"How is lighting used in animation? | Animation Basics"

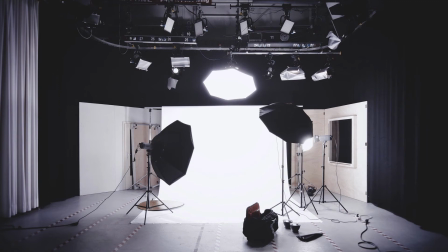(0:00)
Hello everyone, it's Jen from Old Tinkerer Studio In this tutorial, we will be learning how lighting is used in animation So let's get on with the tutorial
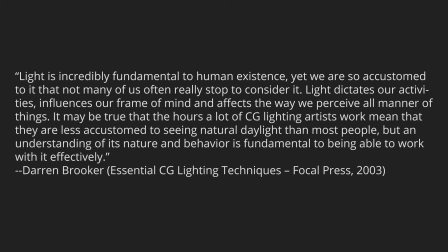(0:15)
Light is incredibly fundamental to human existence Yet we are so accustomed to it that not many of us often really stop to consider it Light dictates our activities, influences our frame of mind, and affects the way we perceive all manner of things
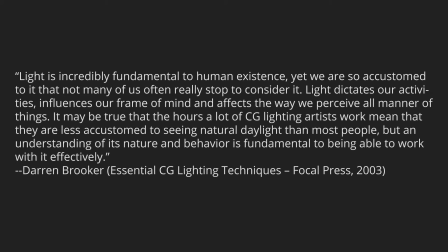(0:33)
It may be true that the hours a lot of CG lighting artists work mean that they are less accustomed to seeing natural daylight than most people but an understanding of its nature and behavior is fundamental to being able to work with it effectively."
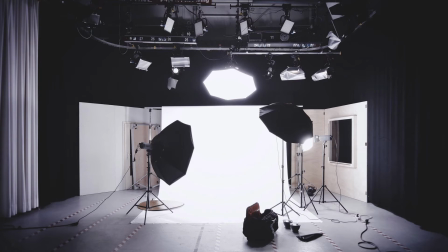(0:51)
Light sources allow for different ways to introduce light into animated scenes
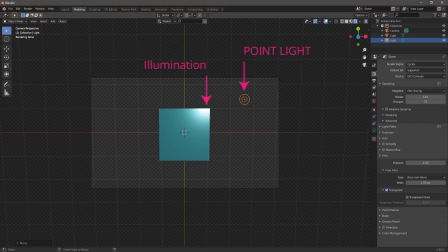(0:57)
Point lights emit light from a single point in all directions,
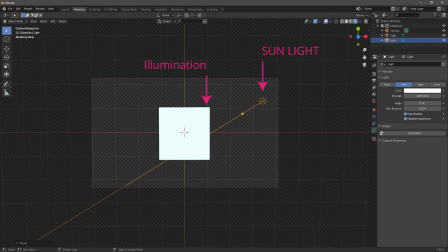(1:01)
such as a lightbulb Directional lights emit light uniformly from one direction,
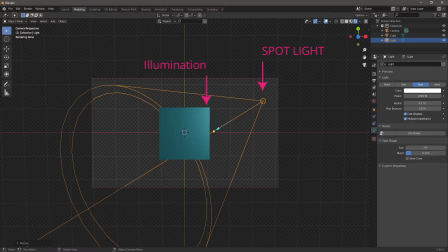(1:07)
such as the sun Spotlights emit light that is directed from a cone, such as a flashlight
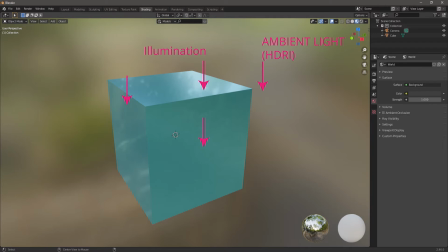(1:16)
Ambient lights illuminate objects even when no other source of light is present, such as an HDRI or an area light
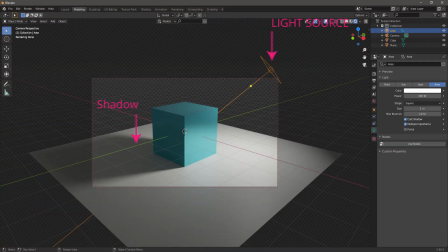(1:27)
Shadows are also important because they allow the viewer to distinguish movement and the depths of an object
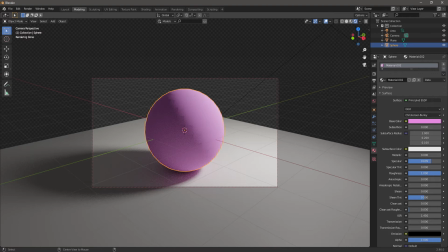(1:34)
Diffuse lighting is the direct illumination of an object with the light interacting with the surface properties
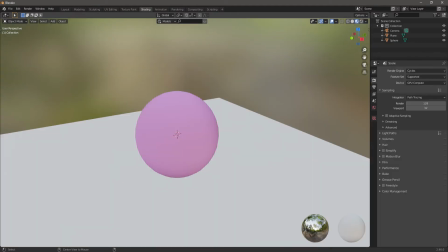(1:42)
Ambient light is directionless and interacts uniformly across the surface
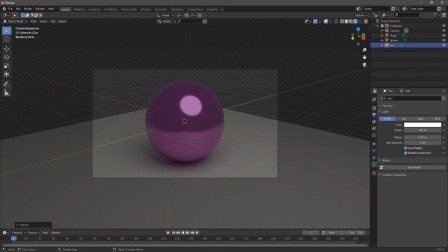(1:49)
Specular light creates bright spots on an object depending upon the surface properties
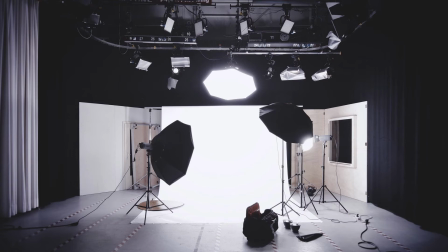(1:56)
Let's now explore the different types of lighting techniques used in filmmaking and animation
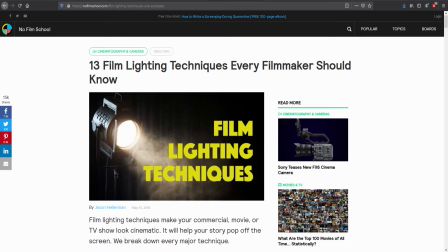(2:03)
The following techniques are from 13 Film Lighting Techniques Every Filmmaker Should Know by Jason Hellerman
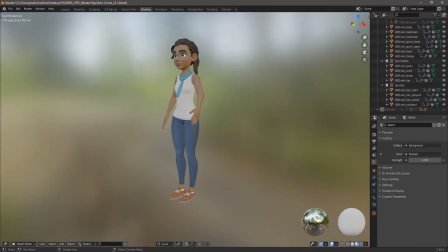(2:15)
Natural lighting replicates the real world
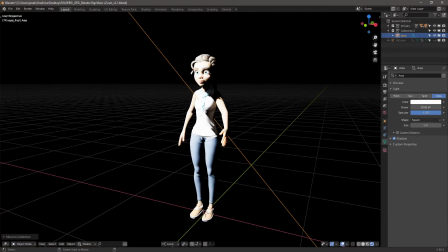(2:19)
Key lighting illuminates the object or character and is the brightest light in the scene High Key Lighting reduces the scene's lighting ratio and can infer a hopeful or optimistic tone
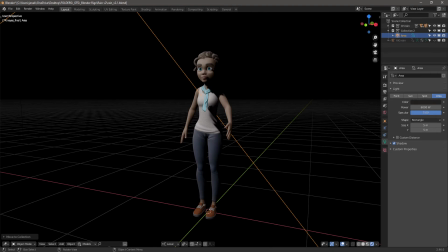(2:35)
Low Key Lighting emphasizes the darker tones and shadows, which creates a suspenseful or ominous tone
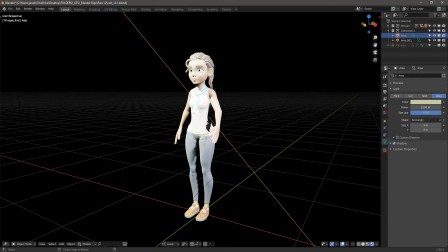(2:44)
Fill Lighting cancels out the shadows that are created by the key light Back Lighting is used to separate the object or character from the background
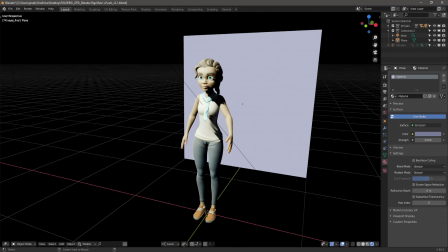(2:56)
Practical Lighting gives depth of field to scenes that are wide shots or long takes Hard Lighting creates shadows,
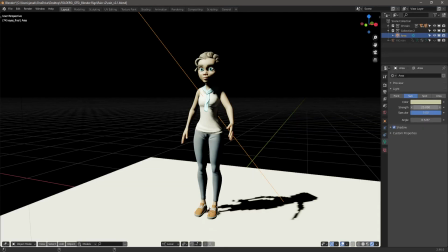(3:04)
highlights, and silhouettes for dramatic effect
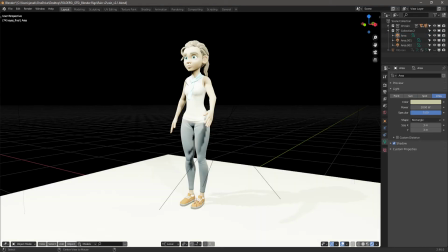(3:09)
Soft Lighting reduces shadows and adds tenderness and emotions to the scene
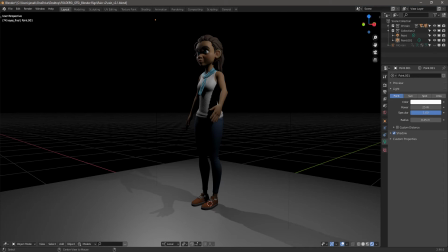(3:15)
Bounce Lighting creates a large area of light that is evenly spread and highlights an object or character
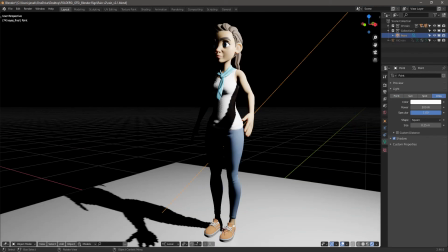(3:23)
Side lighting also highlights an object or character while also providing drama and mood
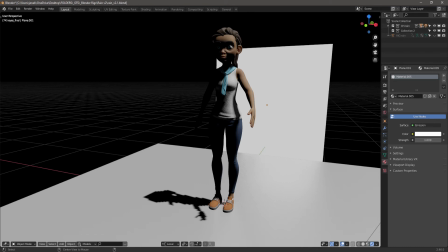(3:30)
Motivated lighting imitates a natural source and enhances the use of practical lights
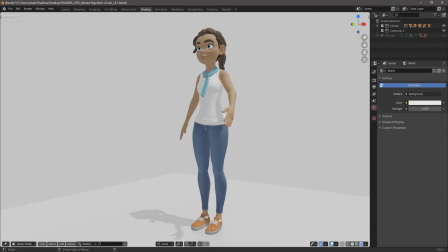(3:37)
Ambient lighting provides overall light
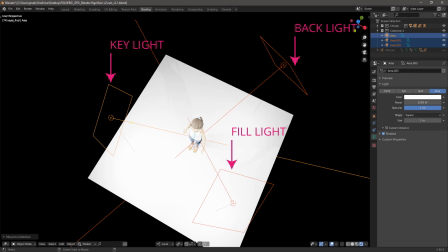(3:41)
A standard lighting setup is the three-point lighting setup The Key Light, Fill Light, and Back or Hair Light make up a three-point lighting setup This lighting setup produces direct lighting and also allows you to control the shadows
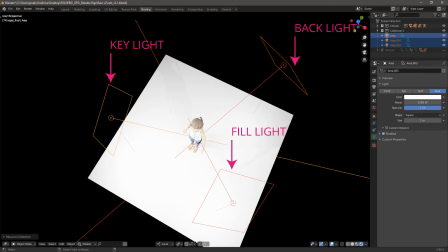(4:00)
The Key Light is the primary light source within the scene It is the most intense and direct light source that illuminates the form of the object or character The Fill Light cancels out the shadows that are created by the Key Light
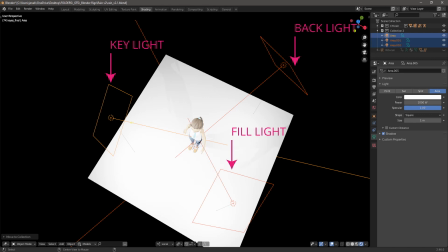(4:17)
It is placed opposite the Key Light and is usually not as powerful as the Key Light The Back or Hair Light is a light source that is behind the object or character It is used to separate the object or character from the background and provide more depth and shape to the object or
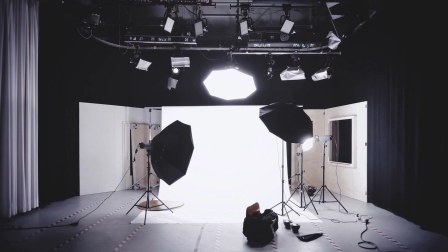(4:36)
character Let's now briefly explore the different types of shadows
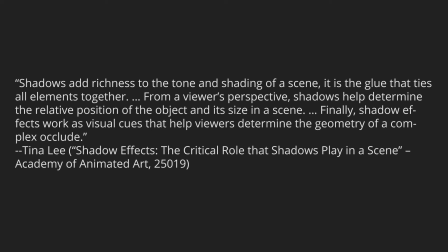(4:44)
Shadows add richness to the tone and shading of a scene It is the glue that ties all elements together From a viewer's perspective, shadows help determine the relative position of the object and its size in a scene
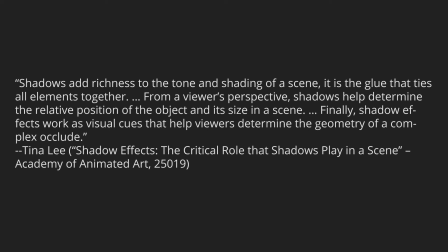(4:58)
Finally, shadow effects work as visual cues that help viewers determine the geometry of a complex occlude
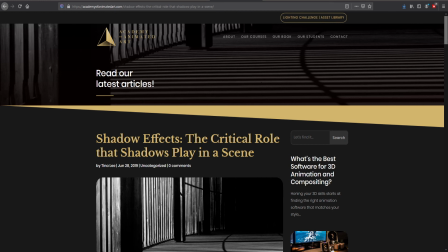(5:08)
The following techniques are from Shadow Effects, the Critical Role that Shadows Play in a Scene by Tina Lee
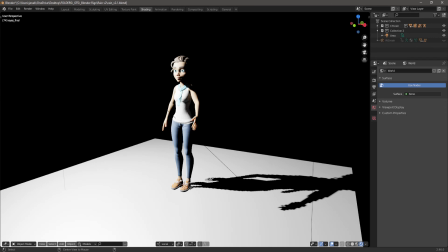(5:18)
Hard shadows are a reference to the defined edges of shadows, which have sharp boundaries and completely shadowed areas
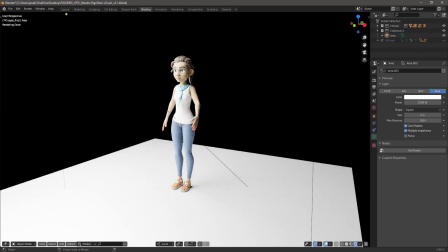(5:27)
Soft shadows are created when you have a light source that is larger than the object or character, which produces smooth shadowed regions
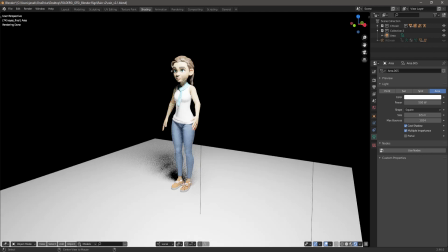(5:37)
Cache shadows appear around an object or character when the object or character blocks the light source
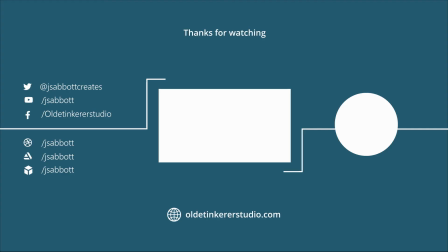(5:44)
If you have a request for a tutorial or a question about Blender, feel free to leave a comment If you are interested in learning more about 3D art and animation, don't forget to subscribe and turn on the notification bell Have a good day!